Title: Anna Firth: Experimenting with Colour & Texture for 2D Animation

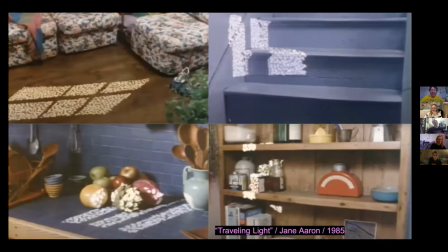[0:00]
stop motion. Sorry, I forgot to record. Even if we're doing stop motion and the light is in the space, it's a real light, you're still synthesizing it in some way through your set.
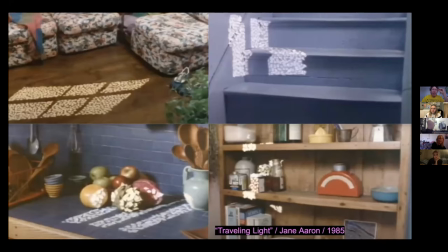[0:14]
And I kind of wanted to take a look at Jane Aron's traveling light as like something that's a really interesting use of light in animation where she's taken little scraps of paper and applied them to her living space and created
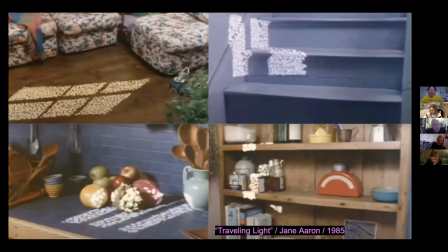[0:30]
these like paths of light from a window moving through um and if you were to watch this like completely blurry it would look like real window light and then when you see that it's just like a little piece of paper it's like so shocking that this is what's glowing in the space
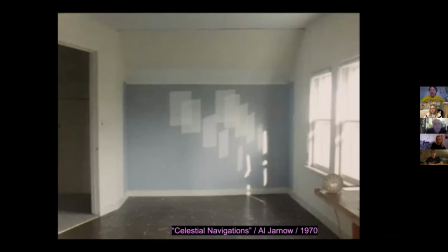[0:49]
and also wanted to put forward algerno's celestial navigations which is a kind of stop motion like eclectic piece that has a lot of use of light where he's kind of observing the window light coming through painting onto the wall thinking about
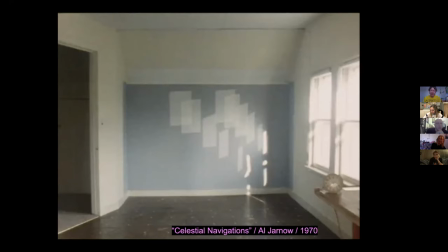[1:09]
like the world spinning and where the sun is and thinking of light in a really kind of greater sense this like celestial power and so these two I kind of wanted to drop first so we like think about light in this way
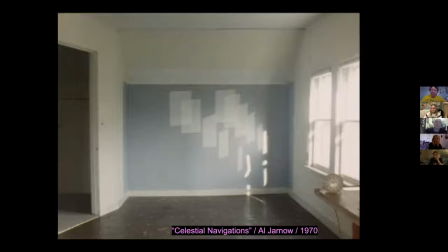[1:24]
how light could be like dreamy and alive and really like to build a space. And Traveling Light is on YouTube, Celestial Navigations, you have to find it as a bootleg copy somewhere or the library.
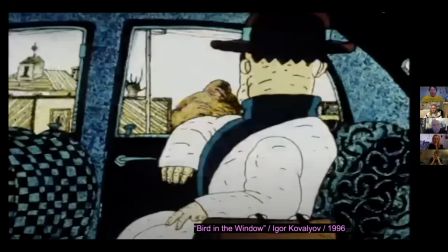[1:41]
I'll try to kind of note which things are available to watch for free. Another piece I've been thinking about is bird in the window. Sometimes I see it as bird in a window. So I put both titles in um but in this piece um
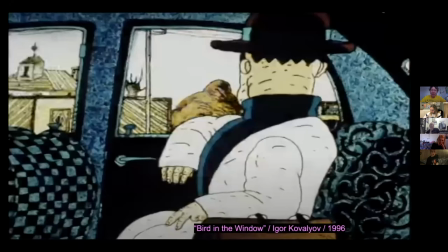[1:59]
i like the light treatment because we have this scene i don't know how glitchy this is gonna be on zoom
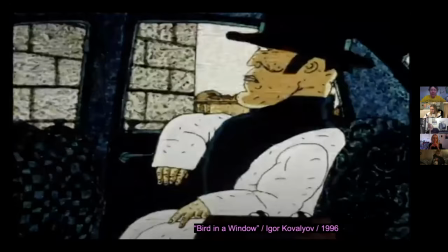[2:05]
but ah okay so we have this guy in
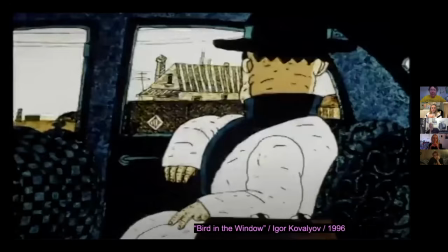[2:11]
a car and he's driving along and we kind of flicker through three
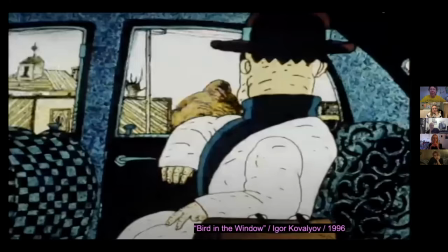[2:16]
different hues of light which gives us a sense of driving i really like this this is such a like cool like practical effect
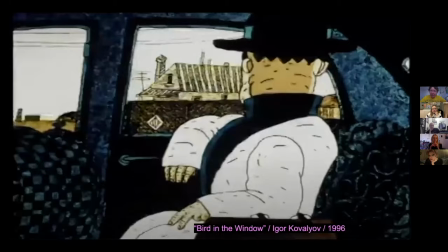[2:25]
that he's just colored the cell in three different colors and then we kind of get this flickering
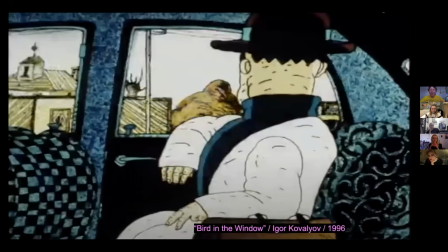[2:29]
feeling of being in a car um like personally that's really evocative like being in a car with like flashing light makes me feel like really nauseous um and just like that feeling of like bright day outside dark car like it's so cool to see that captured in animation and then in one frame we get to see this brick wall which tells us we're going into a tunnel and then we see only these like three highlights of light um his leg what was that his arm and a little bit of like the brim of his hat and
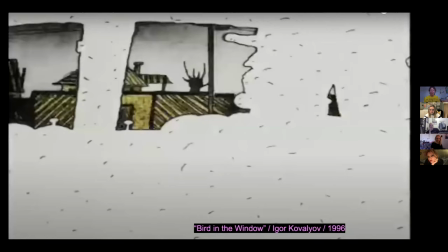[3:03]
then we're in the tunnel for a few seconds and then we come out and the light is totally blown out um and he's done this by just like painting one cell of white in the silhouette of the car interior and the guy and you can still see the window outside like i just find that to be a really fascinating,
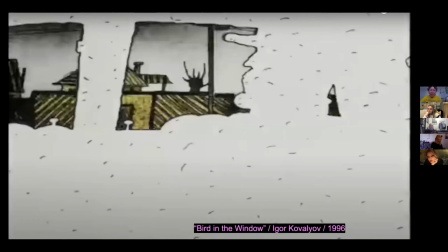[3:21]
simple way of giving us this sequence of light.
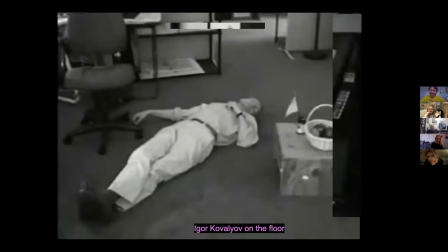[3:27]
How did he do it? Flying on the floor or chilling in the break room, something like that.
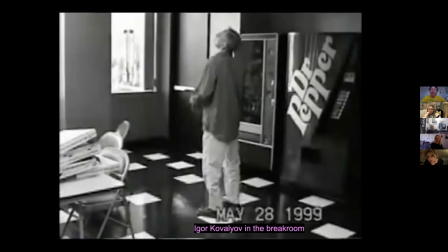[3:36]
I like these behind the scenes images. The slowest slideshow. My computer is exploding right now. Sorry for the slowness.
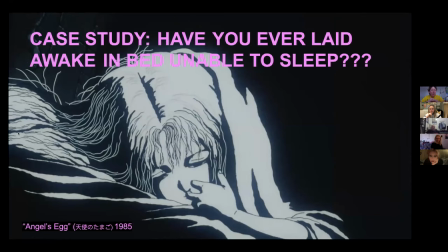Okay, so another thing that I wanted to look at is like a really practical puzzle of like lighting one scene.